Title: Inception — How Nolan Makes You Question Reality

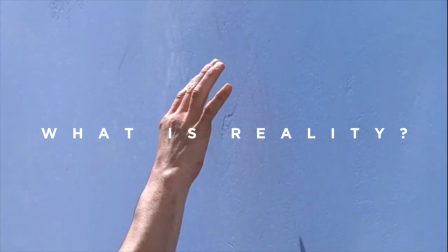0:00 What is reality? How does a film define the reality experienced by a viewer?
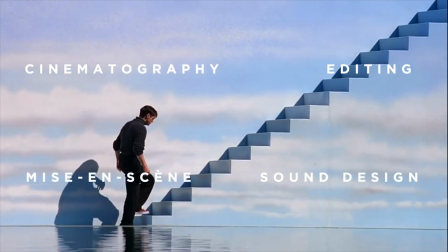0:04 The elements of cinematic form are the building blocks used by the director to forge the feeling of a film.
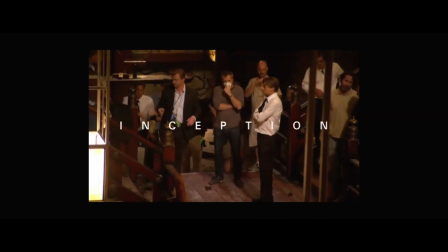0:11 In the 2010 film Inception, director Christopher Nolan molds an illusory reality.
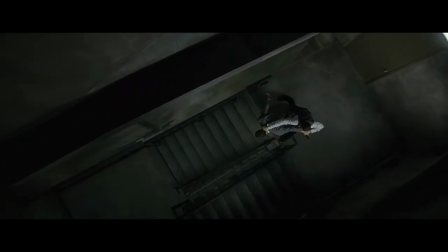0:17 The two and a half hour action sci-fi draws the viewer into a story where the lines of reality and illusion are blurred.
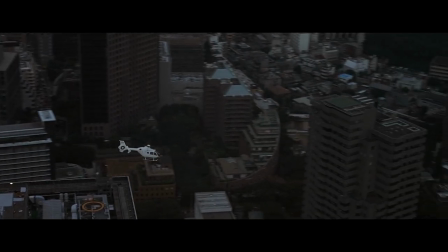0:26 We follow the story of Dominic Cobb through a third person perspective. as he journeys around the world hoping to be able to return to his children after false accusations of murdering his wife.
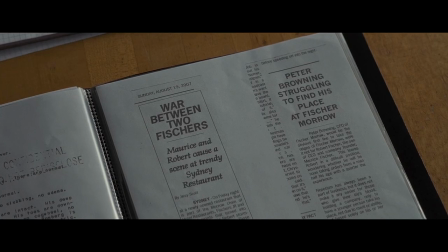0:36 He works as a dream extractor, a fictional career in which he surreptitiously enters the minds of others through dreams to steal information for paid clients.
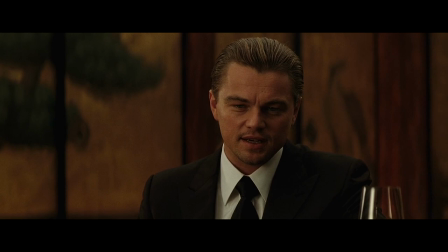0:44 The introduction of the film recounts Cobb's attempt to extract confidential information via a dream world from Sato, a powerful business magnate. In the first 20 minutes of Inception, Nolan builds and breaks an illusion through masterful set design and editorial choices. Nolan's use of mise-en-scene alongside editing choices draw the viewer onto a set of false assumptions.
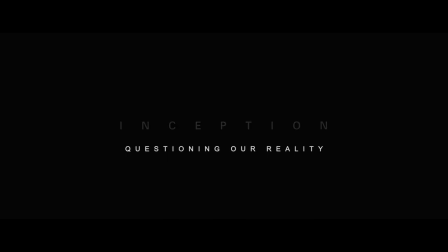1:05 Let's take a look.
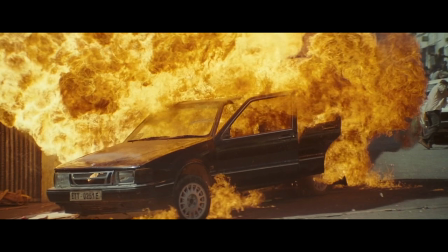1:10 A masterpiece of editing technique, Inception's introduction cuts between three different naturalistic settings, each consistent with the laws of nature.
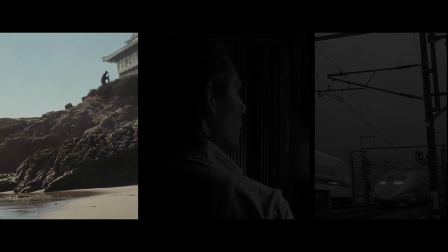1:18 These timelines are the Japanese castle, Moroccan apartment, and the Shinkansen.
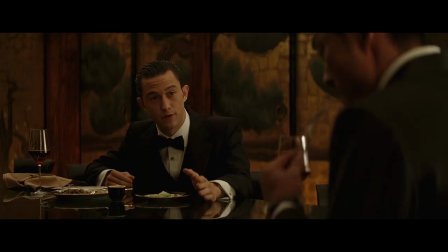1:24 Beginning in the Japanese castle, Cobb and partner Arthur interact with Seto, attempting corporate espionage.
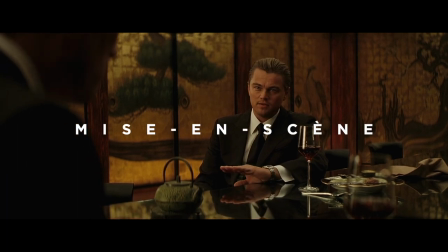1:31 The mise-en-scene, namely the set design, is naturalistic, allowing viewers to view the location as a lifelike environment.
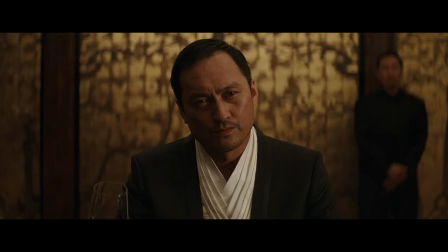1:38 The classical Japanese shoji and fusuma create an alluring effect.
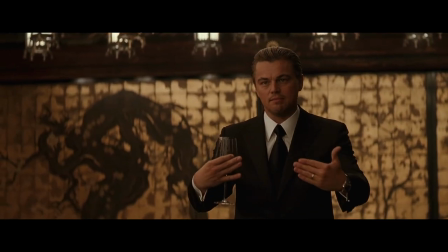1:43 The warm color given off from the on-screen lanterns denotes safety, a feeling expected in the beginning of a film.
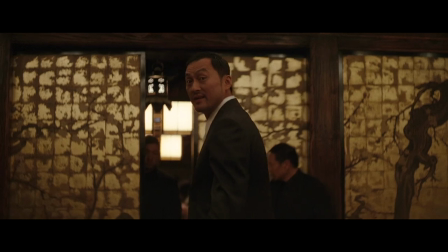1:49 Failing in their attempt to steal information from Seto, Cobb and Arthur notice shifts in their environment.
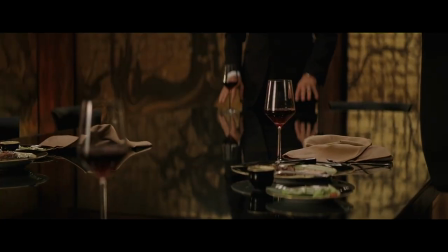1:54 The Japanese lanterns shake in uniform, as if an earthquake has struck the city. Without explanation, the scene cuts to a macro insert of Cobb's watch.
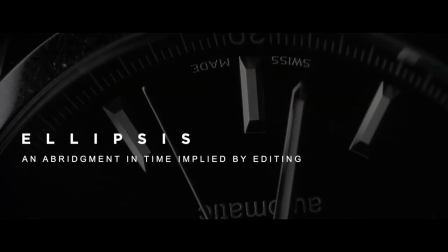2:03 The use of this macro acts as what appears to be an ellipsis, an abridgment in time between locations.
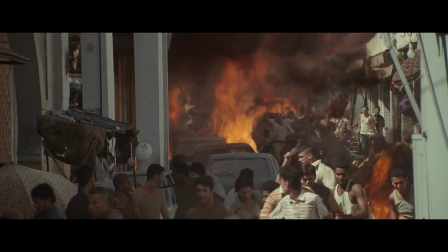2:09 In what feels like a different time, the audience believes they are viewing a memory or far-off experience.
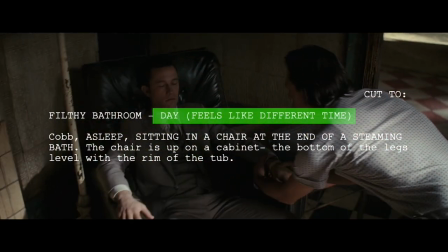2:14 Nolan writes in his shooting script, We see our characters sedated in a picturesque Moroccan apartment.
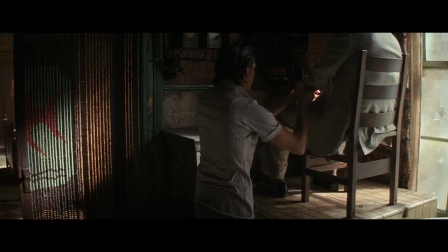2:19 Once again, the set design, with its warm tonality of the walls, convince us of the security of the location.
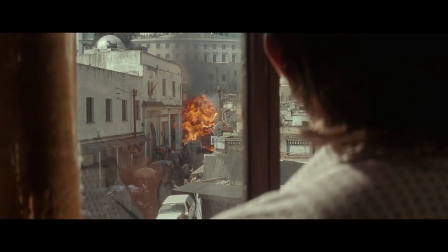2:25 However, as Nash, an aide to Cobb, adjusts the curtains, another element of conflict in the background is revealed.
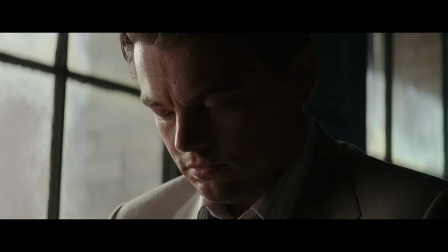2:30 The scene cuts to another insert of a watch. Seconds tick slower and slower, as does the reality outside the apartment.
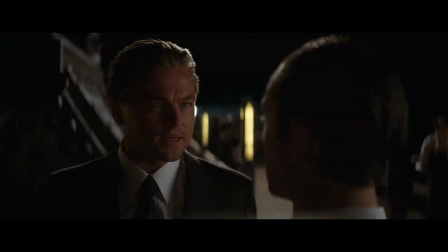2:36 In another perceived ellipsis, we return to the first timeline with Cobb and Arthur in the Japanese castle.
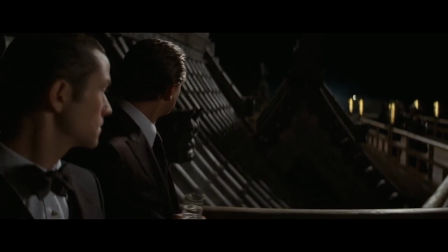2:43 As they discuss their meeting with Seto, their environment begins to change. The castle shakes and its shingles collapse.
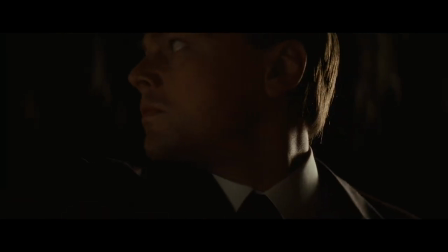2:50 Later in the scene, Cobb returns to Sato's safe to steal confidential information.
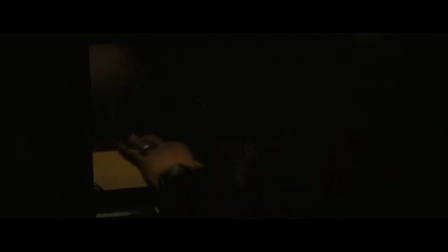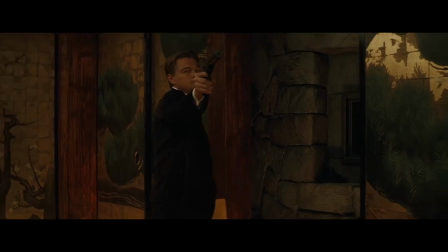3:01 The lights turn on and we see Arthur held at gunpoint. In this scene, the first illusion is broken.
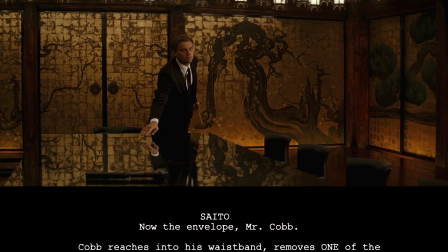3:09 Sato discovers the environment is constructed, all part of Arthur's dream.
Now the envelope, Mr. Cobb.
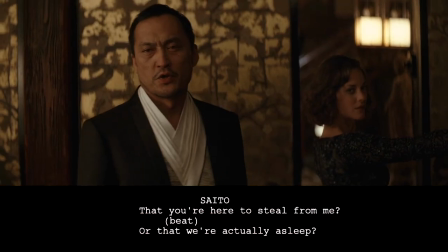3:15 Did she tell you? Have you known all along? But are you here to steal from me, or do we actually sleep?
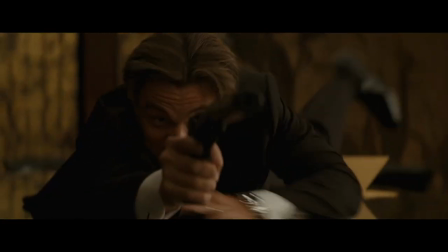3:28 With no other escape, Cobb shoots Arthur, sending him back to reality.
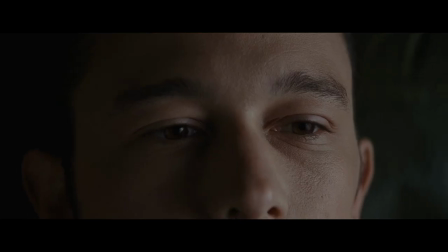3:32 A swift intercut to Arthur's face ties the first and second locations together, revealing to the viewer that the scenes in Morocco and Japan occurred simultaneously.
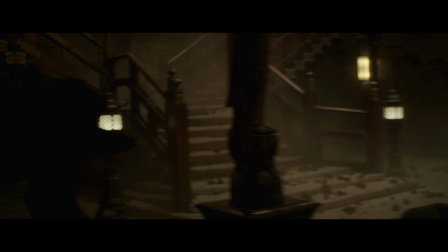3:41 As Arthur awakens in the Moroccan apartment, the dream he once inhabited begins to collapse.
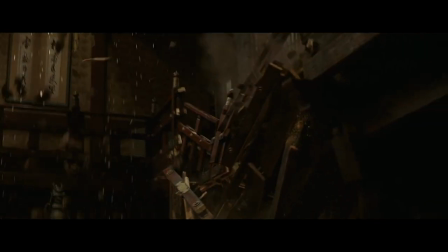3:46 The set design shifts dramatically, supporting beams, lanterns, and artifacts fly around, representative of the ending dream world.
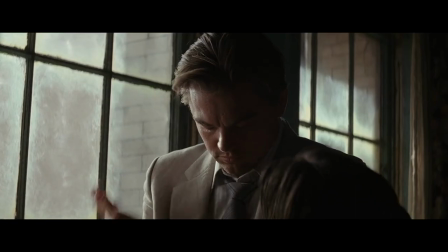3:54 Unable to awaken Cobb from his dream state, Arthur tells Nash,